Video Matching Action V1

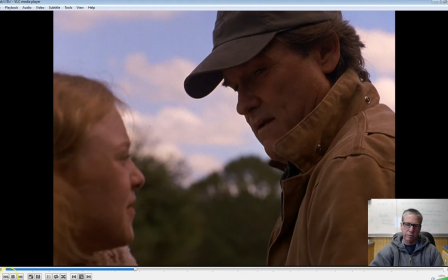[8:20]
So, for whatever reason, looks like they didn't quite get it.
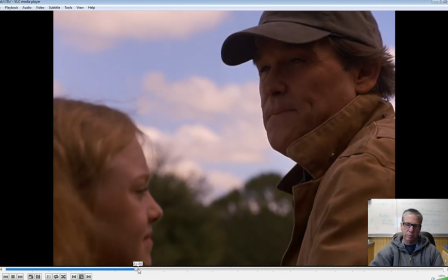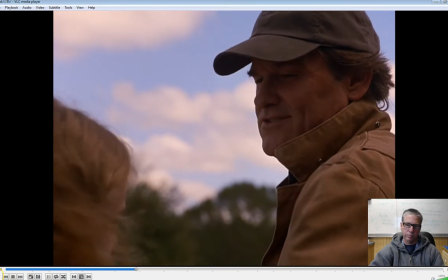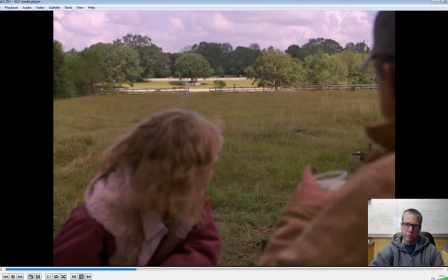[8:35]
Here we go. Get your lemonade bin. And oh, there it is.
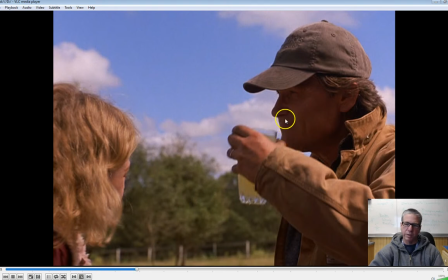[8:41]
It was already in his mouth. Now he hasn't even opened his mouth yet. So there you go. Matching action.
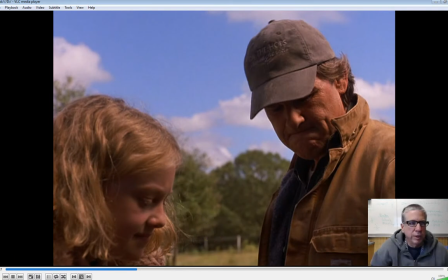[8:47]
So once again, do you notice it when you're watching the movie? No, but it's fun to try to get it right, and that's what we will work on. Those of you that saw the Cheeto movie, we could probably look at that again with Christian from last year. And so you just spend a lot of time doing that. And we're going to be doing that in class. And you'll see we have to move the camera.
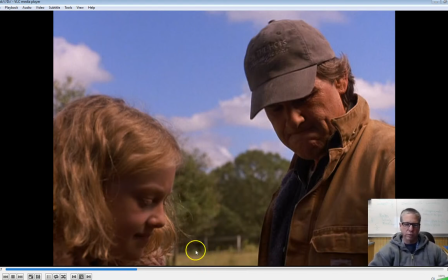[9:04]
We have to have the actors do the same thing over and over again. A lot of work, but a lot of fun. And then when you start editing, it's really a lot of fun to put the magic together and just make it look real. Let's see. One last thing here. We'll take a look at clean exit and entrance. And this has to do with, we need to go back to that little scene with the wire.
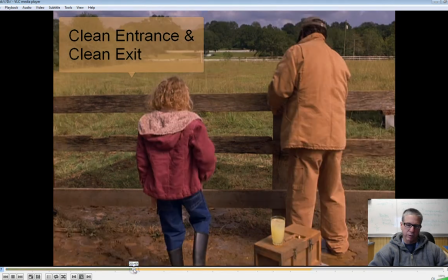[9:23]
She starts to leave.
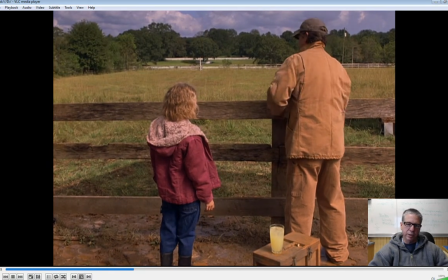[9:27]
And so a clean entrance is when the actor is not in the screen and they walk into the screen either from the left side of the screen or the right side of the screen. And then the clean exit is when they just about leave completely before moving to the next scene.
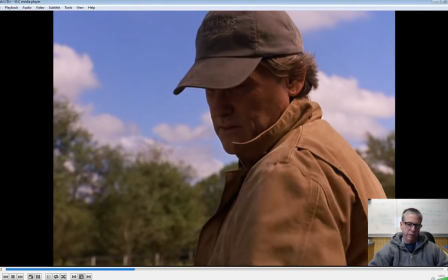[9:49]
All right, so he asks her to go and pick up the wire. And you'll see that she pretty much leaves the screen from the right side here.
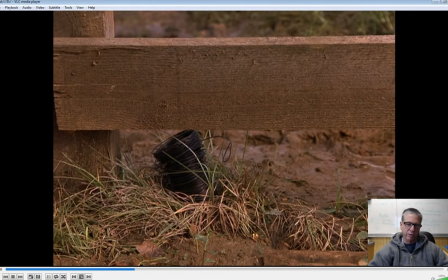[9:56]
There she goes, and she's off screen. As soon as she's off screen, it cuts away. This is known as a cutaway shot. cuts away to the wire that she's going to pick up, and she's going to make a clean entrance. And in movie making, this allows you to not have to worry about what that actor is doing right now.
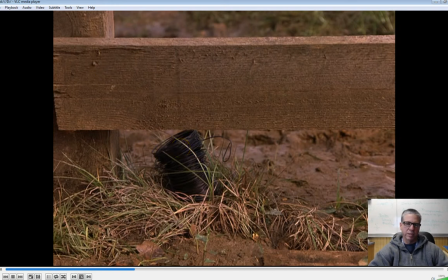[10:13]
So we don't really know how far away she is. And so we can save a lot of time. We don't have to show her walking all the way over to the wire. We can just have her walk off the screen, cut away to something, in this case the wire, and then all of a sudden you have this clean entrance, and she enters it, and we don't even think about it.
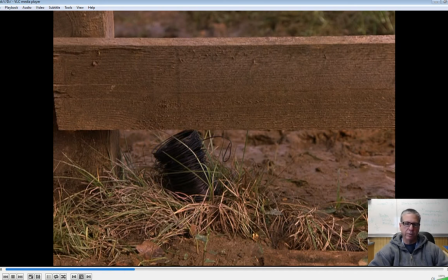[10:31]
We don't know really how far away that little spool of wire is, and it just seems to, it feels natural. So a cutaway shot allows a lot of flexibility when you're editing.
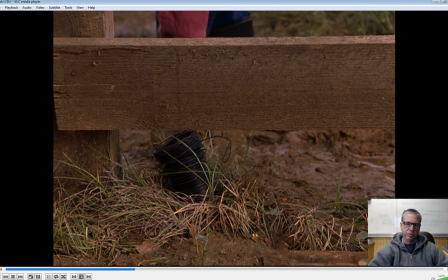[10:46]
You always want to keep the action moving. So there she is, the clean entrance. She goes down, picks up the wire, and once again she's off screen again.
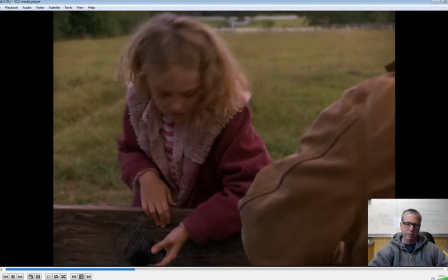[10:54]
We don't know how far away she is. And then in editing, there she is. We can have her climb the fence, do whatever we want, and it seems believable.
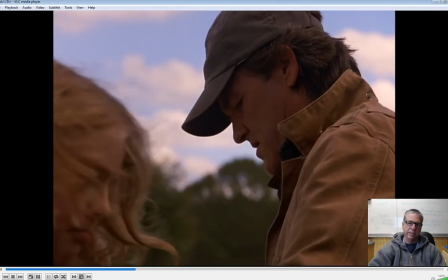[11:01]
So that's the clean entrance and the clean exit.
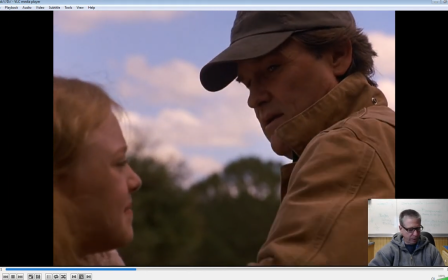[11:07]
And so that'll do it for this video. And so I'm going to have an assignment for you. We're going to take a look at some wedding video that I did years and years ago. And it'll be an opportunity to give you some practice in matching action
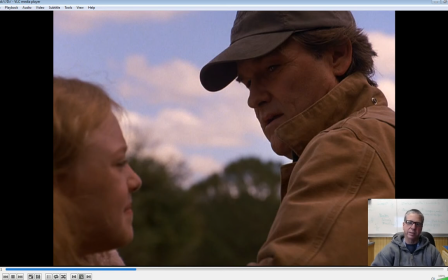[11:22]
and a clean entrance and a clean exit. And so we'll get started on that in our next video.